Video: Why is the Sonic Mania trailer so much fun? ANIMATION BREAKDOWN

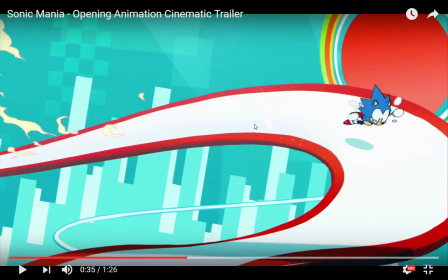It is a lot more common in Western animation than it is in the very limited animation that classic anime is known for. Like, you won't see that many of them in Dragon Ball, for instance, especially not when characters are not doing extreme action poses.
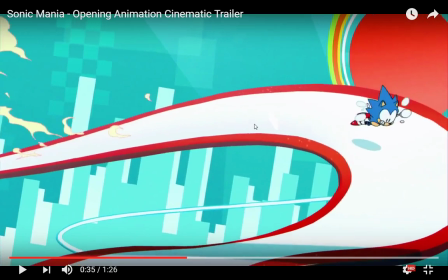And you can see the flailing transitions into his hands, and like, if you're animating this, the mistake might be to
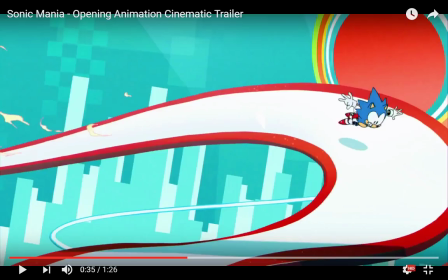change Sonic any more than just letting his hands become actual hands in this frame might have made it look a lot weirder,
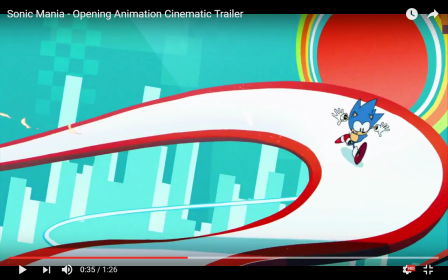but because that's the only thing that changes, you kind of forgive it. And then we have this stopping motion.
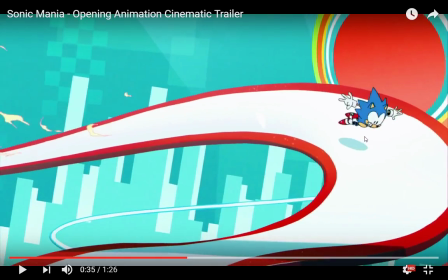Look at how Sonic is like, oh bugger, I have to make a sharp turn here, this is bad,
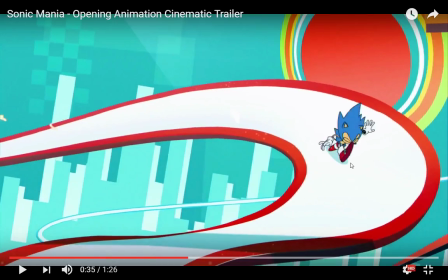this is bad, this is bad, gets one foot on the ground, boom, and that kind of stops a lot of his momentum,
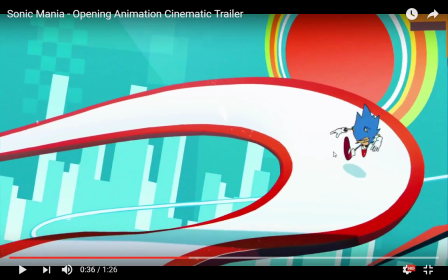but it doesn't stop all of his momentum, so he kind of spins off his own heel and almost flies over the edge.
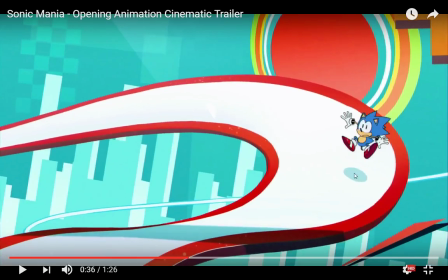You can see here, that's a face full of regret right there. That's what that is.
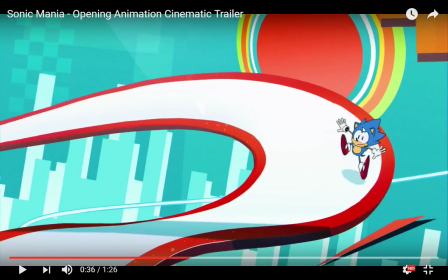That is a man who has realized something bad is gonna happen, but we can still.
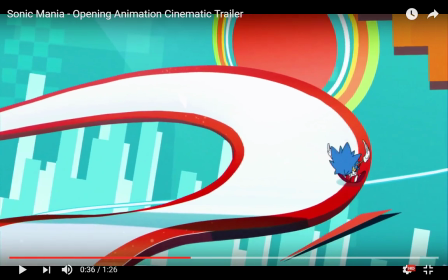Oh, a lovely little ballerina landing there. Ta-da! And there you can see again the spring motion.
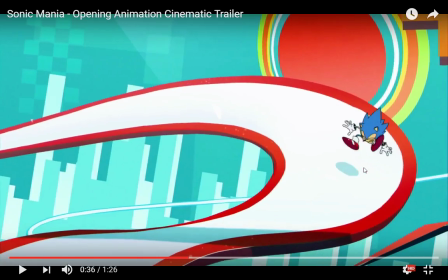This is also something that Sonic is invested with a lot in this thing. He's very bouncy, which also informs his character again, right?
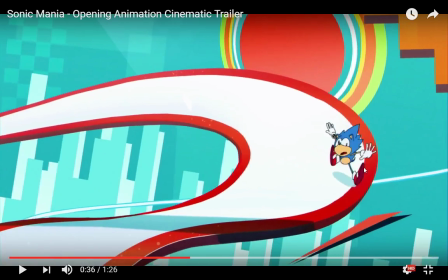Because you can see when he lands here, he compresses like a spring.
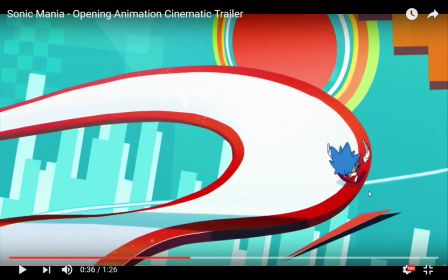He gets squashed. And then from the motion comes from his feet that now he's unstretching,
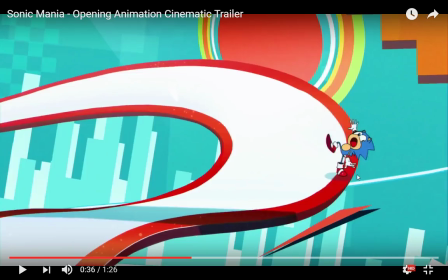and that motion goes in an arc this way, as though he was a slinky that had landed and was about to bounce over the edge.
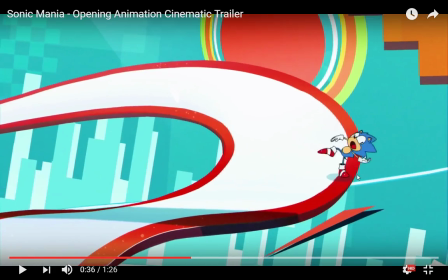So he kind of has to do this lovely, cartoony,
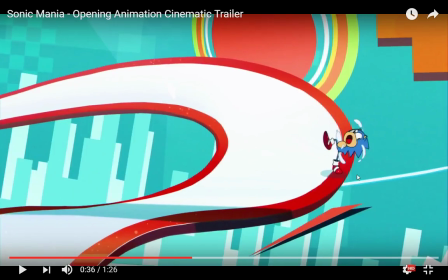flailing, rotating of the arms, which is also, I'm pretty sure this is more or less the same animation that he has in one of his games when he's standing on the edge of a platform or something,
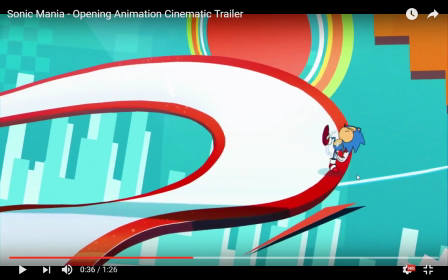and he kind of does a flailing animation. And then you can see with the rotation of the arms, he kind of pushes himself forward, poof. And you can see literally his arms are pushed backwards as though he's pushing himself away from the edge,
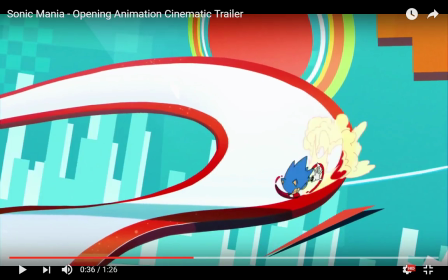straight back into spinning up the wheels
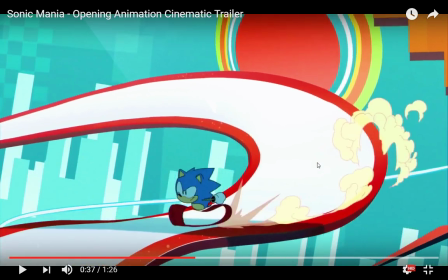and taking off using that wonderful infinity band marker,
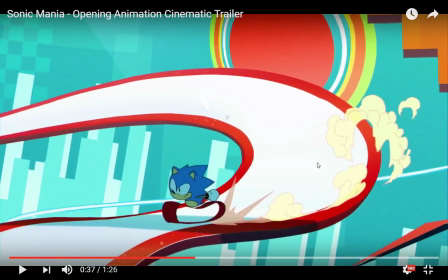which is just instantly iconic
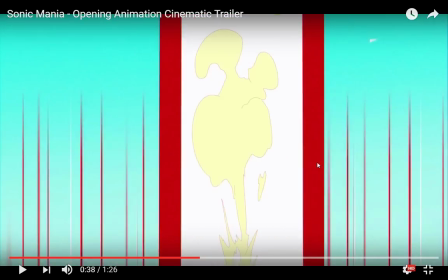It's always been kind of a part of how Sonic is put together. And here, this is a wonderful thing.
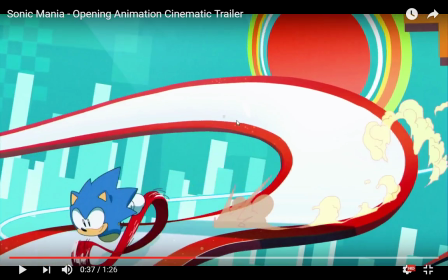You see, we're going from this shot, which is kind of static, and we've been pretty stable in looking at this particular section of the road.
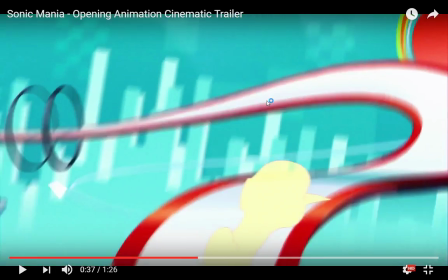Now we're going into this free fall super speed shot.
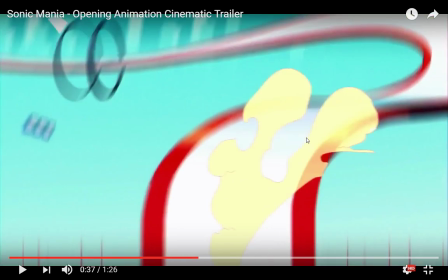So now that everything else is blurring, we need something to keep leading our eyes, to help us keep a focus on what the hell is going on, right?
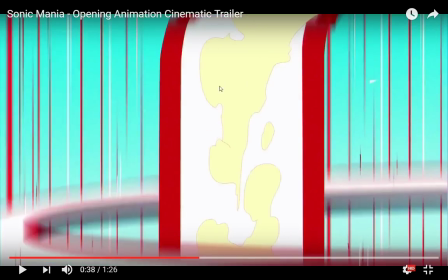So we've got this plume of dust extending behind Sonic, which is much more in focus than much of the rest of it,
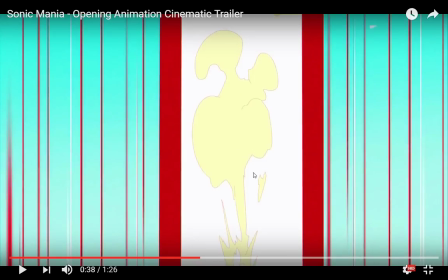and then the two bands of the road keeping everything in focus so that we still get this sense of motion that Sonic is running just ahead of the camera.
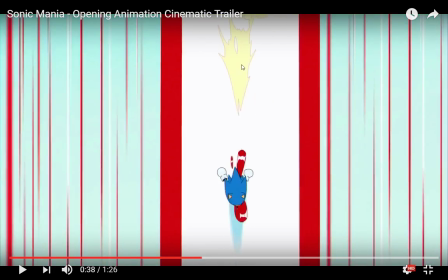And as we catch up to him, he becomes the focus. The smoke kind of clears away.
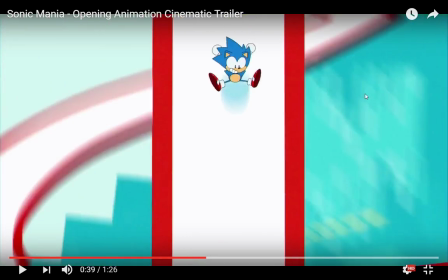And it's just a very clever little thing to lead the eye to keep the viewer from getting confused or disoriented.
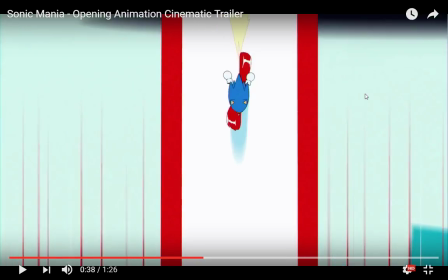And again, Sonic with this wonderful, you can see he's having fun doing this. Like he's just enjoying himself.
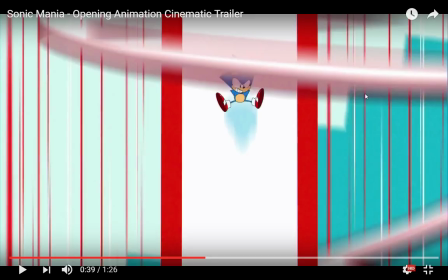He kind of springs off into free fall
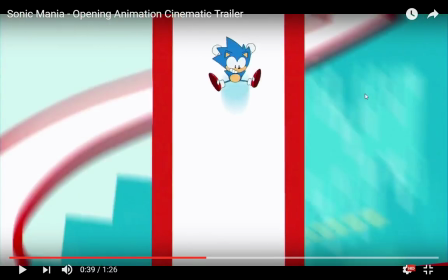and just kind of enjoys himself going whee, and then into the spin again.
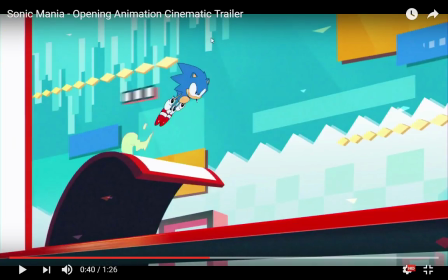I mean, he does have the cool face, like the smirky 90s attitude, cool face, but then sometimes he just kind of lets it slip.
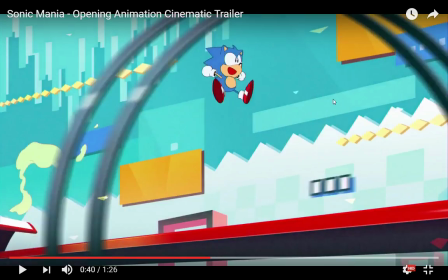This is a face just like Tails, right? This just moment of wonder, like, whoa, this is so much fun.
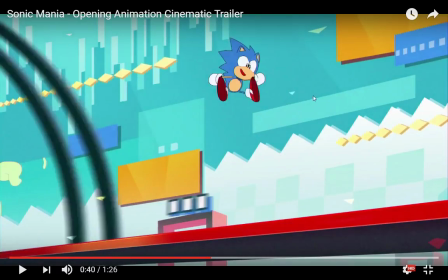I can't believe I get to do this. And again, with the spring, you can see he smears as he hits the ground.